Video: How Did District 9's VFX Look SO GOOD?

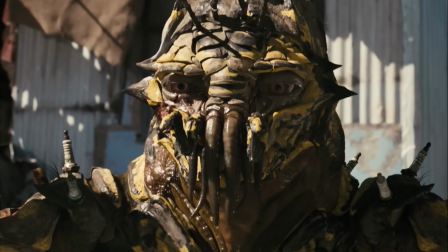(3:56)
And this footage seemingly cares way more about the film's main character, Vickers van der Mela,
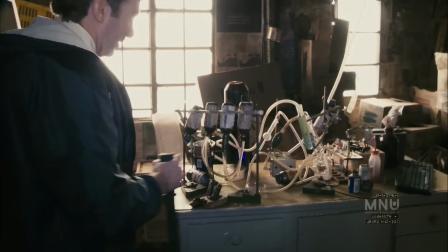(4:01)
than the literal aliens and space-age tech that instead just happens to exist in the background and
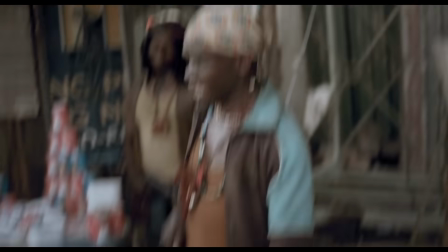(4:06)
feel normal. and unlike any other film at the time these cg aliens would often be cut off on the side
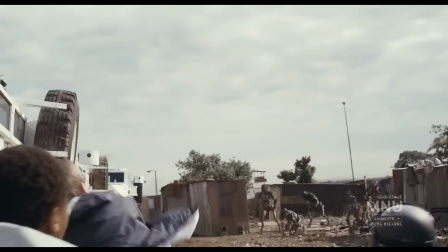(4:12)
of the frame or on the top of the frame or filmed from a distance by the shaky camera work and it's just so natural because there's something so
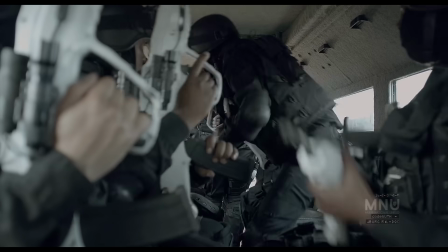(4:20)
normal and mundane about this footage your brain doesn't have to stop and question anything like it just thinks yep they're there they're filming them because
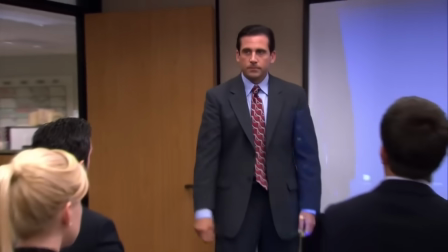(4:27)
there's nothing cinematic or manufactured about it this is kind of the same reason why like the TV show The Office feel so natural.
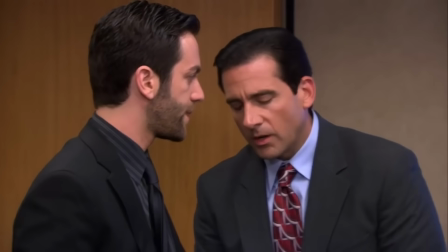(4:35)
It's that sort of shaky cam, down-to-earth style mixed with a real focus on human engagement.
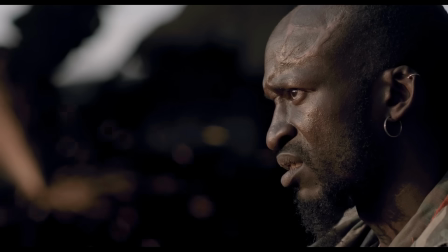(4:40)
And this is a really good play by Blomkamp, because clearly, this documentary style did absolute wonders for the film's VFX.
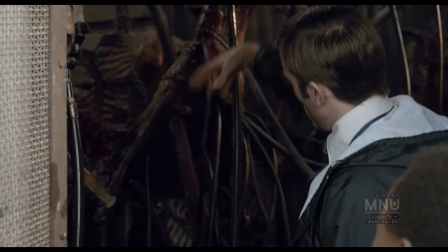(4:47)
But this is also where the problems really started coming in, because when it came time to actually make the VFX match this documentary style,
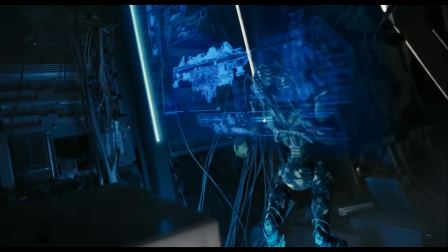(4:54)
things pretty quickly became an absolute nightmare. As we mentioned earlier,
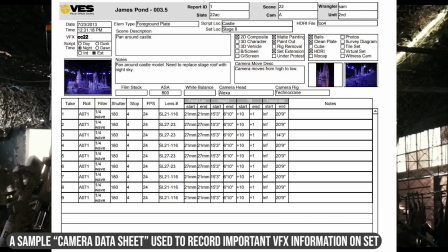(4:58)
usually, visual effects are insanely well planned you'll have all this data pre-planned and ready to go and you'll
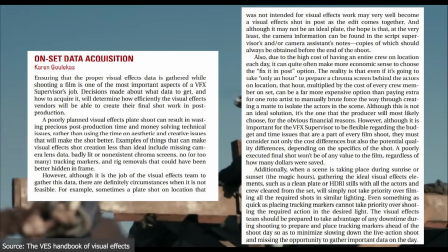(5:05)
know exactly where the camera is going to be what it's going to be looking at whether the camera will be moving where it will be moving how long the shot
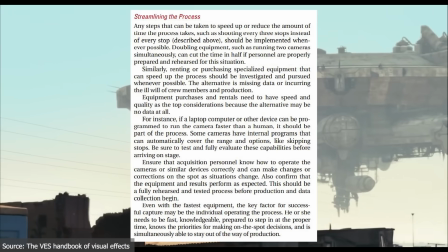(5:11)
will last and you'll even record minute little details like how far away the camera is from certain objects and then how far that object is from
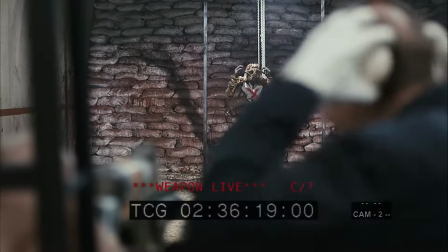(5:18)
something else just so you have like all the possible data you can ever have to load into the computer and get nice vfx everything that can be
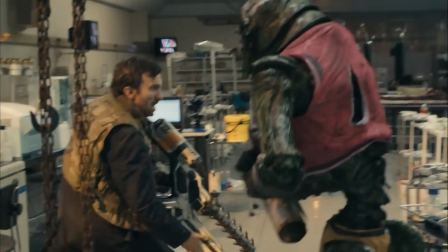(5:25)
controlled will be controlled, because each of these little steps smooths out your CGI workflow and just generally results in nicer CGI.
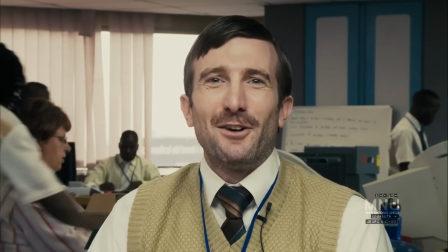(5:32)
But to achieve this documentary style, Blomkamp was doing the exact opposite of this, because documentaries are not well planned.
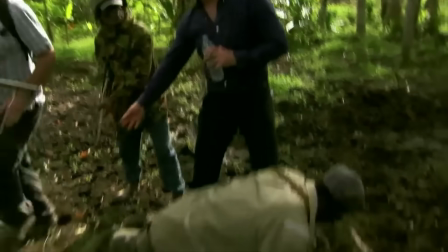(5:39)
In fact, they're often chaotic and messy, because they're usually just filming something that's happening live in real time, and thus it's completely unpredictable.
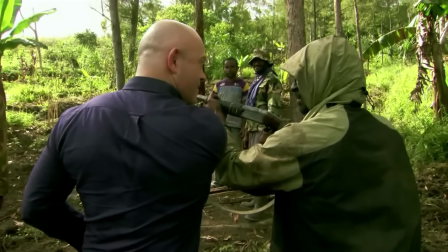(5:46)
So the cameraman is usually just following the action from location to location, trying his absolute best to capture as much as possible in a film.
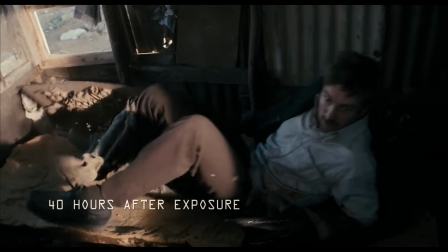(5:53)
So it was this chaotic style that Blomkamp had to recreate.
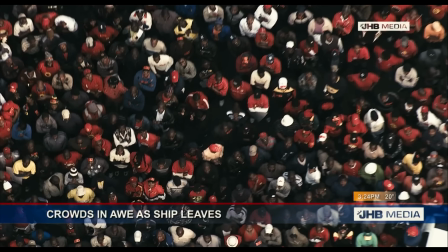(5:57)
Now, of course, when you're creating a fake documentary for a film, things can be a little bit more organised than this, because obviously it's all staged.
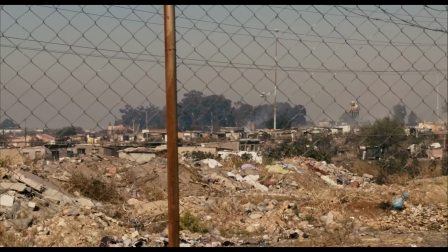(6:04)
But in general, the camera's movement is still very random, and things are still very unpredictable, because you need that loose documentary feeling.
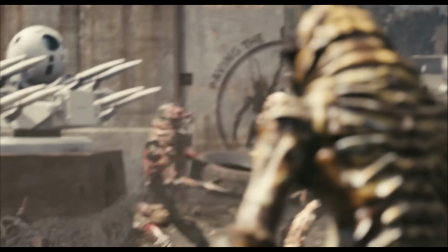(6:11)
They generally knew what they'd be doing in each shot, but they weren't meticulously planned or set in stone.
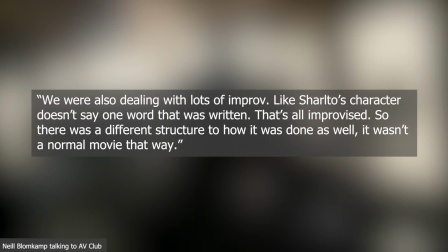(6:16)
So the entire thing was much more fluid, and there was a lot more improv and freedom, which means you don't get that rigid,
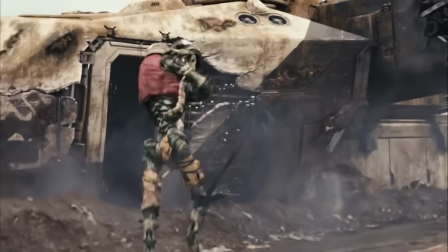(6:22)
accurate control you'd usually get with the traditional filmmaking process. So what did all this do when it came to actually making the VFX?
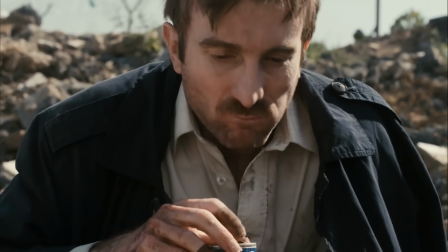(6:29)
Well, firstly, it played absolute havoc when it came to adding in the aliens.
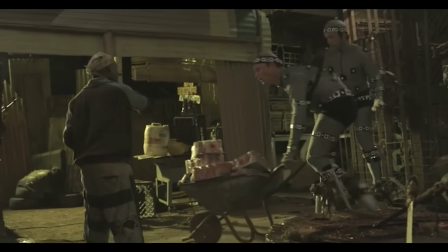(6:33)
So to make things like the animation of the aliens a lot easier, they had a human actor on set who would be a stand-in actor for the aliens.
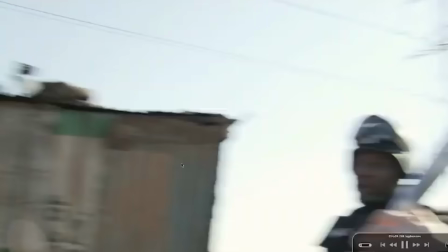(6:40)
And this is usually quite useful because the human actor can give a baseline performance for the animators to work with.
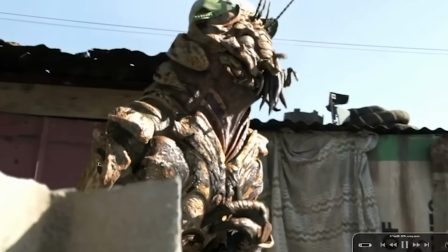(6:45)
And then the other actors in the scene also have something to bounce off and work with rather than just imagining what this CGI alien will be doing in the future.
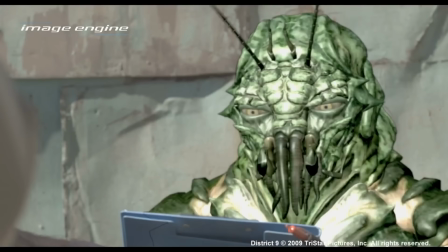(6:52)
So the general process is, you film the standing human actor on set, and then later this human has to be removed from that footage, and then the alien gets added in in his place.
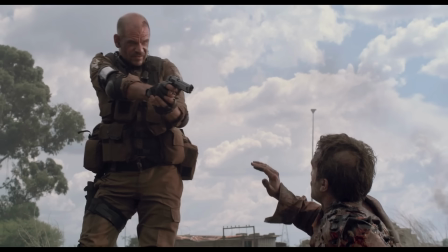(7:01)
Which sounds easy enough, but this is really where the problem started to begin. So, let's imagine you take a picture, and in that picture, there's a guy you really don't want to have in it anymore.
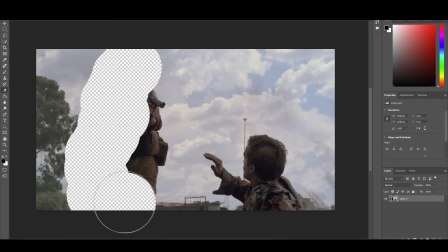(7:09)
So you open up Photoshop, and you erase the guy out. And now your picture's saved, yay! No annoying guy.
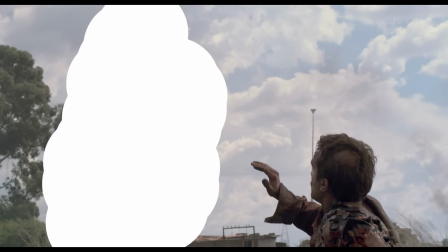(7:15)
But now there's just a big hole in the picture where the guy was,
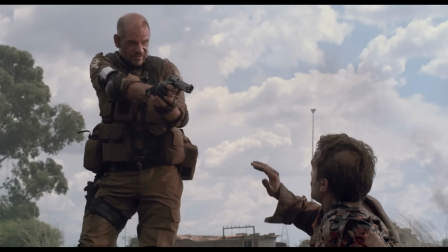(7:18)
because what's behind the guy was never captured on camera. so the computer doesn't know what should be standing behind the guy.
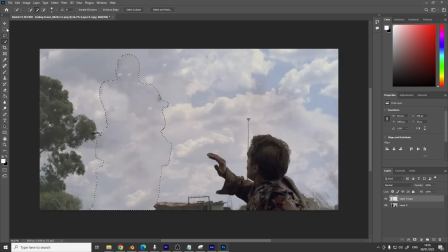(7:24)
Nowadays, computers can figure it out, but not in 2009. And this is a problem movies have to face all the time.
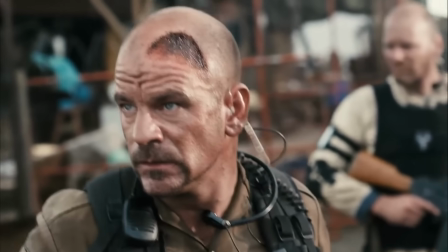(7:29)
When you remove a standard actor from the shot, what goes in the background behind them? Well, on a well-planned movie, there is a solution to this.
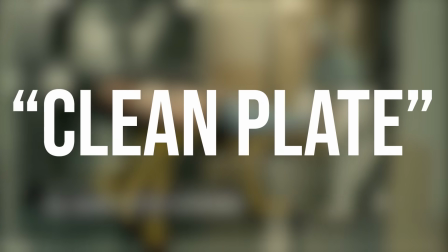(7:35)
You film what is called a clean plate. This is when you film the exact same shot twice.
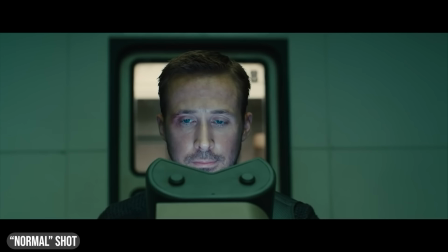(7:40)
One normal shot with the standard actor in frame, and then another clean shot without the actor there.
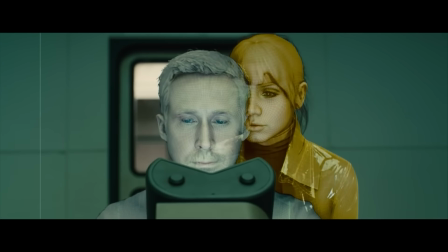(7:45)
So that way, when you remove the actor from the normal shot, you can use all the data from your clean shot to fill in the background because the clean shot captures all the data you need to fill the background in.
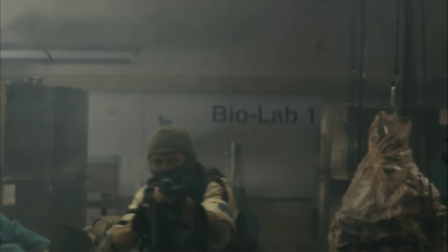(7:53)
And this is a great technique, and one that VFX artists use all the time. But it does have one major limitation, and that is, for the technique to work, the two shots have to be the exact same.